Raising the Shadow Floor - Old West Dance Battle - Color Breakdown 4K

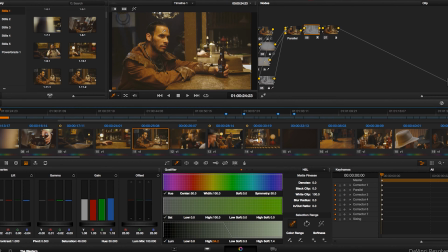0:15 Go ahead and go to this first intro shot of our main character,
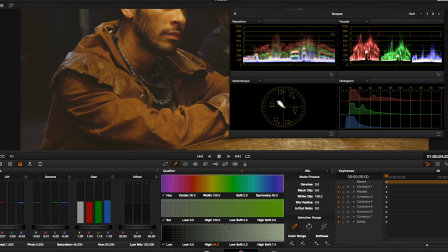0:19 and I want you to focus in kind of here in the shadows, because I'm going to talk about shadows for a minute. It's a big part of this overall look.
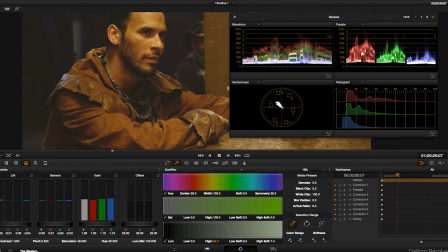0:27 Maybe this won't make sense, but emotionally the look I've created for this feels like it's printed on old matte newsprint. For me, that really happens right here in the histogram. It's in the shadows.
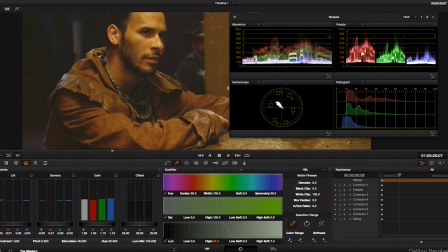0:42 When I turn off the grade, you take a look here, you can see that thing drop.
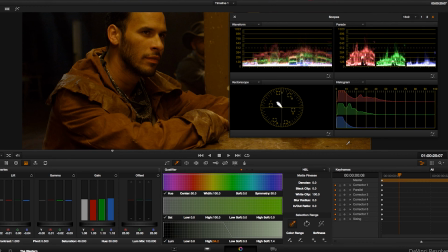0:49 Our shadows, on a regular spectrum, we've got the shadows, the midtones, the highlights, everything is capturing it, and it's close to what your eyes will see. However, this is not what your eyes will see.
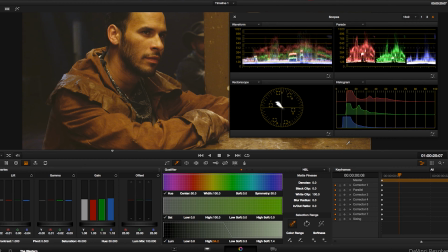1:02 This is about a feeling, and when I turn that on and you're getting used to this look, it's drastically different. And one of the main parts that's different is that shadow tone. If I turn off, I am on the right one.
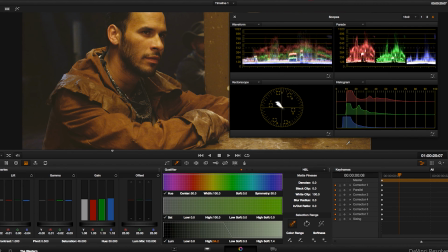1:16 This node, I set it up to limit to just the shadows. If I turn that back off, you can see what that's doing. It's pulling up our shadow level. It's crushing it into the midtones, and I'm gesturing with my hands, which you can't see.
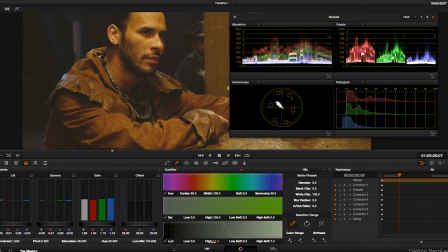1:33 But this is about this feeling, about this kind of dirty, ashen,
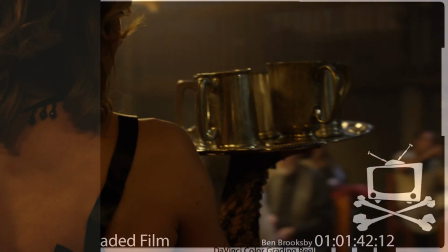1:41 hazy, just...
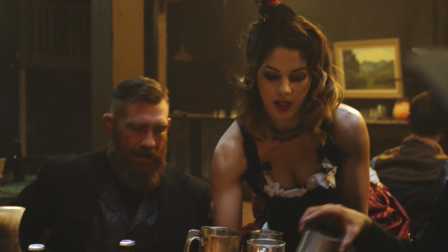1:43 It's got to feel that way to be 1880s cowboy stuff going on.
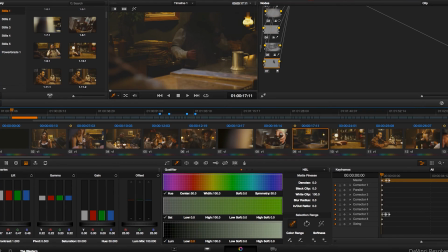1:54 This bartender, we'll get rid of the scopes for a second. They're up on another monitor anyway.
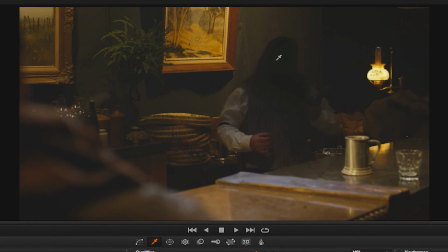1:59 If I go to the beginning of this shot, he's completely blacked out.
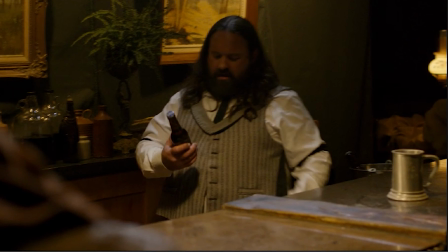2:04 Without anything on, when he's back there, you can still see his face. You can still see the detail.
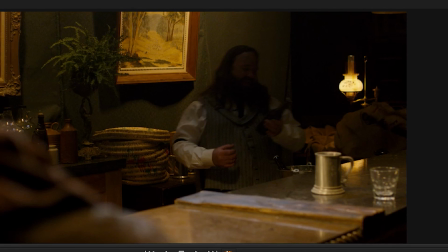2:10 It looks like it's just almost there, but not quite. This is what's going on top, and that doesn't look black, does it?
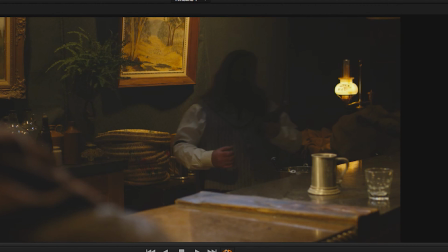2:17 It looks like a ghost over his face. But once we put on the rest of the grade, now our blacks are that color, and this shape goes unnoticed, especially when it's tracked.
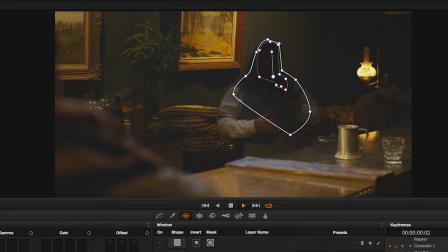2:28 There's the shape layer, and it's tracked to go over his face, and it keys off.
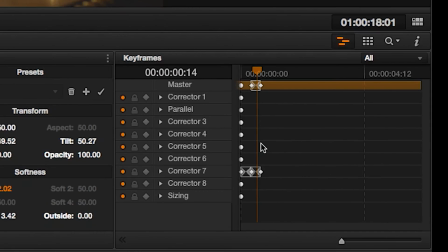2:36 If you look over in the right-hand bottom corner there, these animation keyframes turn it off and on.
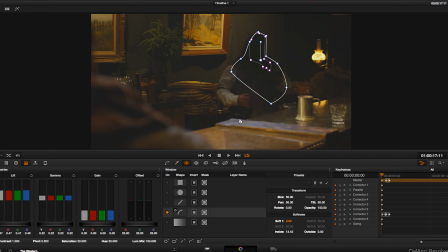2:44 That's a kind of a delicate operation. You've got to make sure that that window is not seen, and especially with raised blacks like this, now you can totally tell if I turn it off and on that it's there.
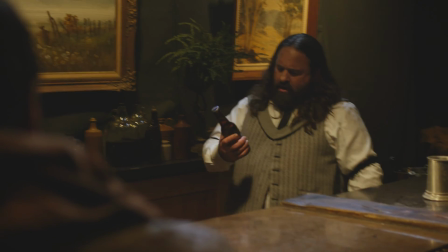2:58 But when you just come straight into it that quickly,
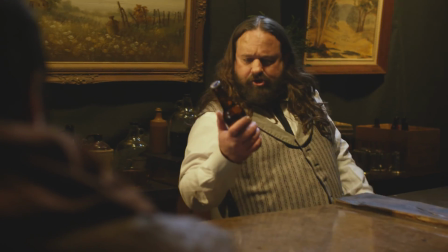3:02 it's difficult to notice, which is what I was going for.
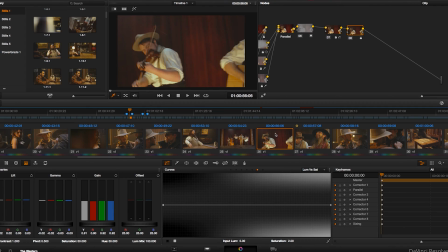3:08 This little scarf, this is just a reaction shot. This is how quickly it happens in there.
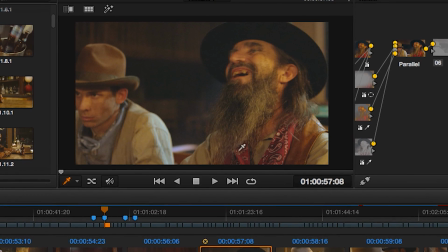3:14 It's very fast and not super consequential. However, one of the things about this grade is sort of this muted feel.
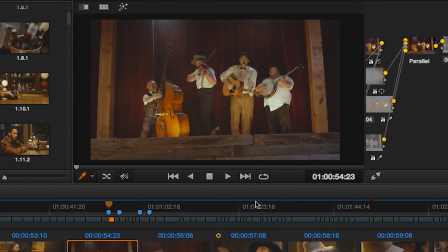3:23 And one of the things to watch out for is really punchy colors like red right here.
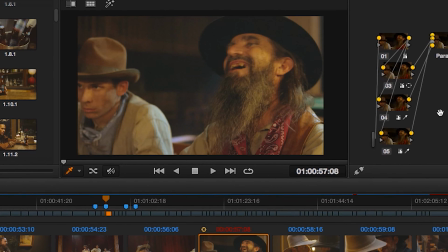3:32 And it feels enough, turning it off and on, feels natural enough.
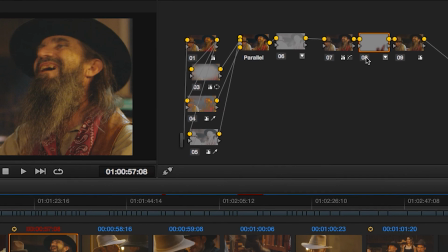3:38 Everything else is sort of muting out with that. However, it wasn't. With this node turned off, you can see where that red was really going.
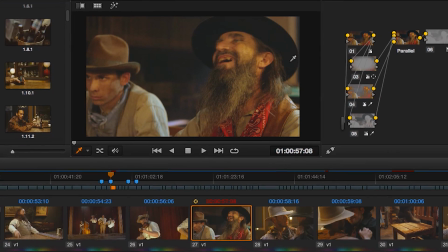3:46 It's punching a little hard, a little bit too hard.
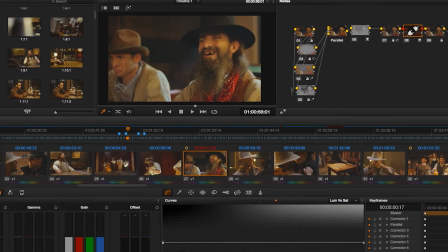3:49 And because it's red, red is the color blood, which is the color that helps your face have color.
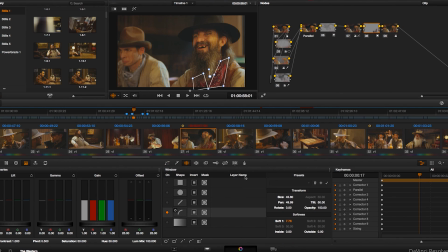3:56 So you've got to limit that if you're going to punch that down. Did that with this little limiting shape here that's tracked to it. And anyway, it's just to drop the saturation.
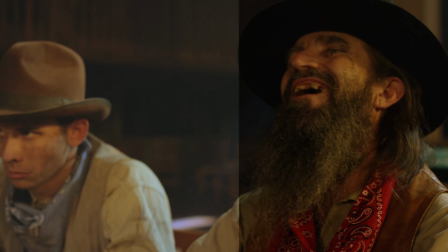4:08 Kind of a really cool thing that you're able to do in DaVinci Resolve that you couldn't do in some of your other programs.
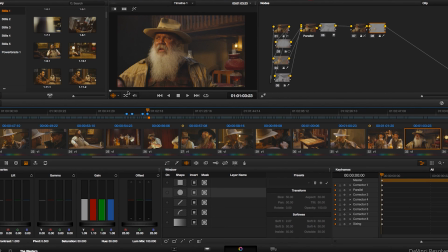4:16 There's another reaction shot. These character shots, they add so much to the whole production.
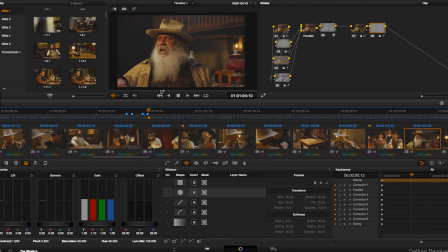4:23 But this guy right here, he's got such a great beard.
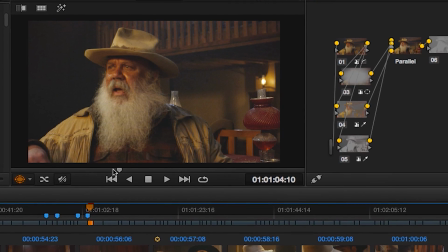4:27 If I turn it off and turn it back on, there's something specific I want to highlight right here, which is the highlights.
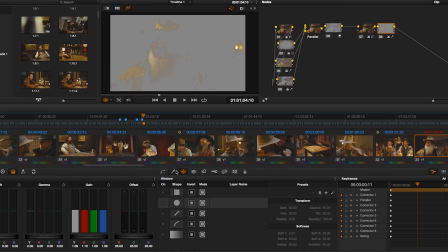4:34 If I turn just the highlights on, you can see I've selected on this node only, let's go to the big one.
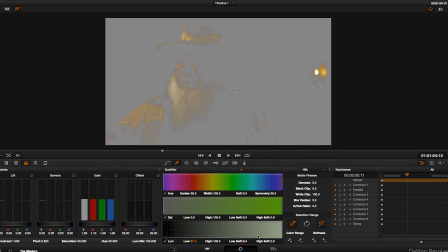4:41 Okay. I've selected and limited this to just the highlights. And the reason for that is because the original,
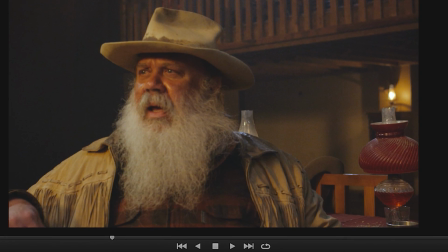4:50 just ever so slightly, the original was this, which is great, but his beard is a little flat.
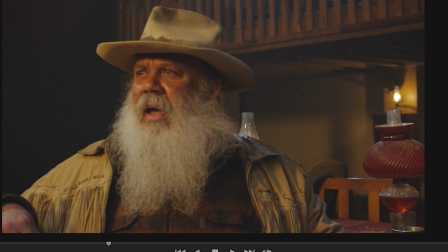4:56 And one of the things when you're gonna take detail out of the blacks by basically crushing the blacks up into the midtones, you're gonna need detail somewhere. You're gonna have to play with that somewhere, and it's pretty arbitrary and I guess artistic,
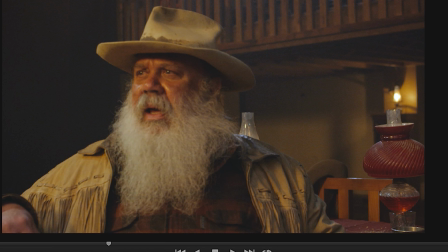5:11 but I needed more detail in the highlights to just bring out the texture of that beard a little bit more, and that's what that one's doing.
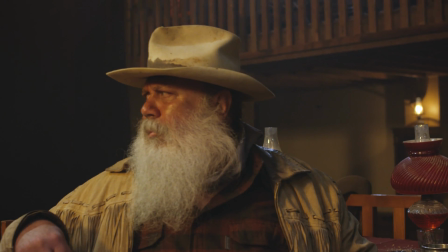5:19 Then I'm going to go on, I sound like Bob Ross, I'm going to go on to this shot right here.
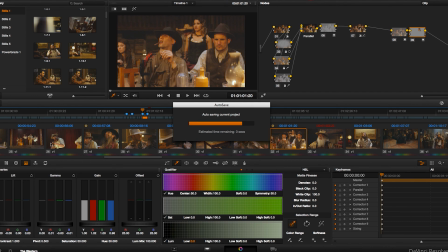5:27 This is a quick one as well, but we're just cutting in real close to these shots.
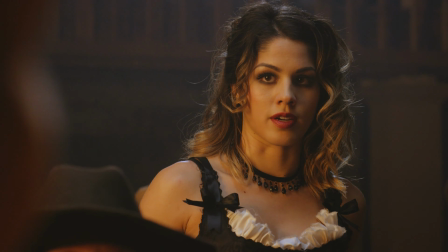5:32 We've just had the standoff between the guys here, and we've shown Megan's face close up as she comes in.
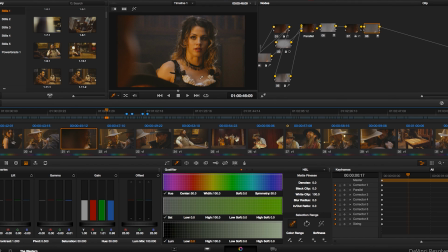5:39 And so this is fresh on our mind and needs to match to any other shots, anything wide that we go to. She needs to feel like she does right here. And the problem we run into on this shot, and the way it was going,
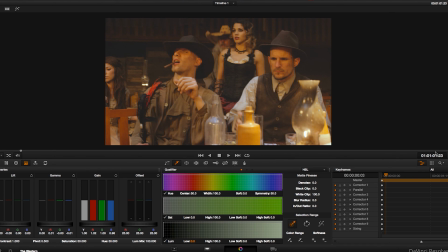5:55 was not quite as nicely lit as that close-up, which often happens in a film.
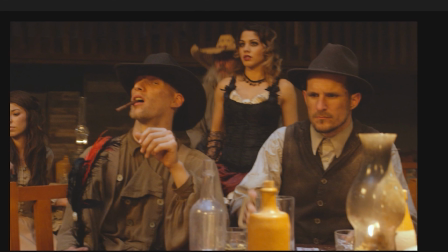6:02 So what I've done here is create just a power window, track to her, and it's just lifting.
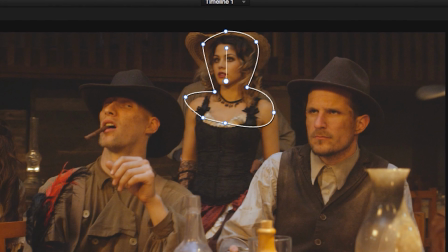6:10 See how there's not enough gold on her, there's not enough skin reflection, there's not enough red in her skin.
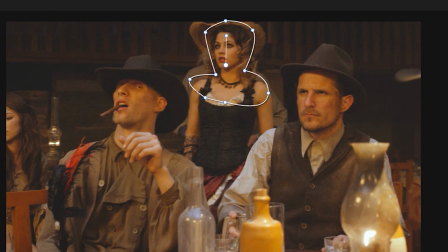6:21 Anyway, I've pulled that up and made it match.
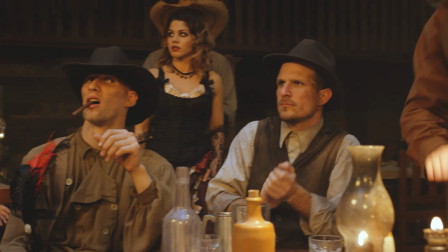6:24 I'll go ahead and show one more right here at the end, a reaction shot as
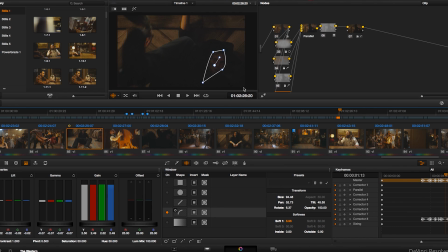6:32 Gev comes flying back. There's a window on his face there, because without that turned on, if I turn that off,
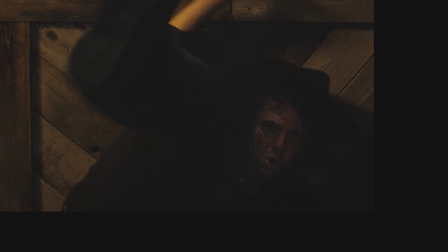6:39 it's awfully dark, and the original is as well.
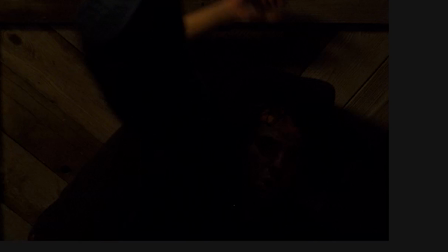6:45 Because we're losing some of the detail in the shadows, or maybe not losing it, but because his face is in shadow there so hard,
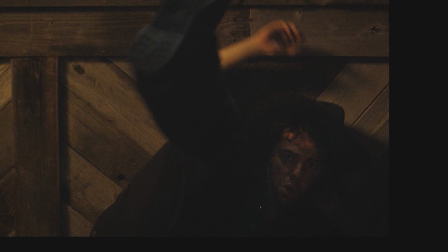6:53 wanted a little bit more of that back to pull your eye towards there and anyway,
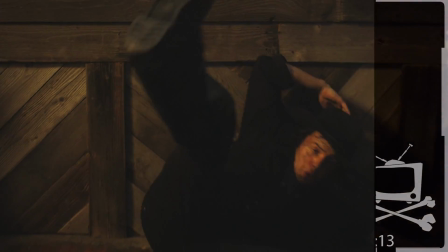6:59 blend it off a little bit more. So yeah, that's the Western Dance Battle.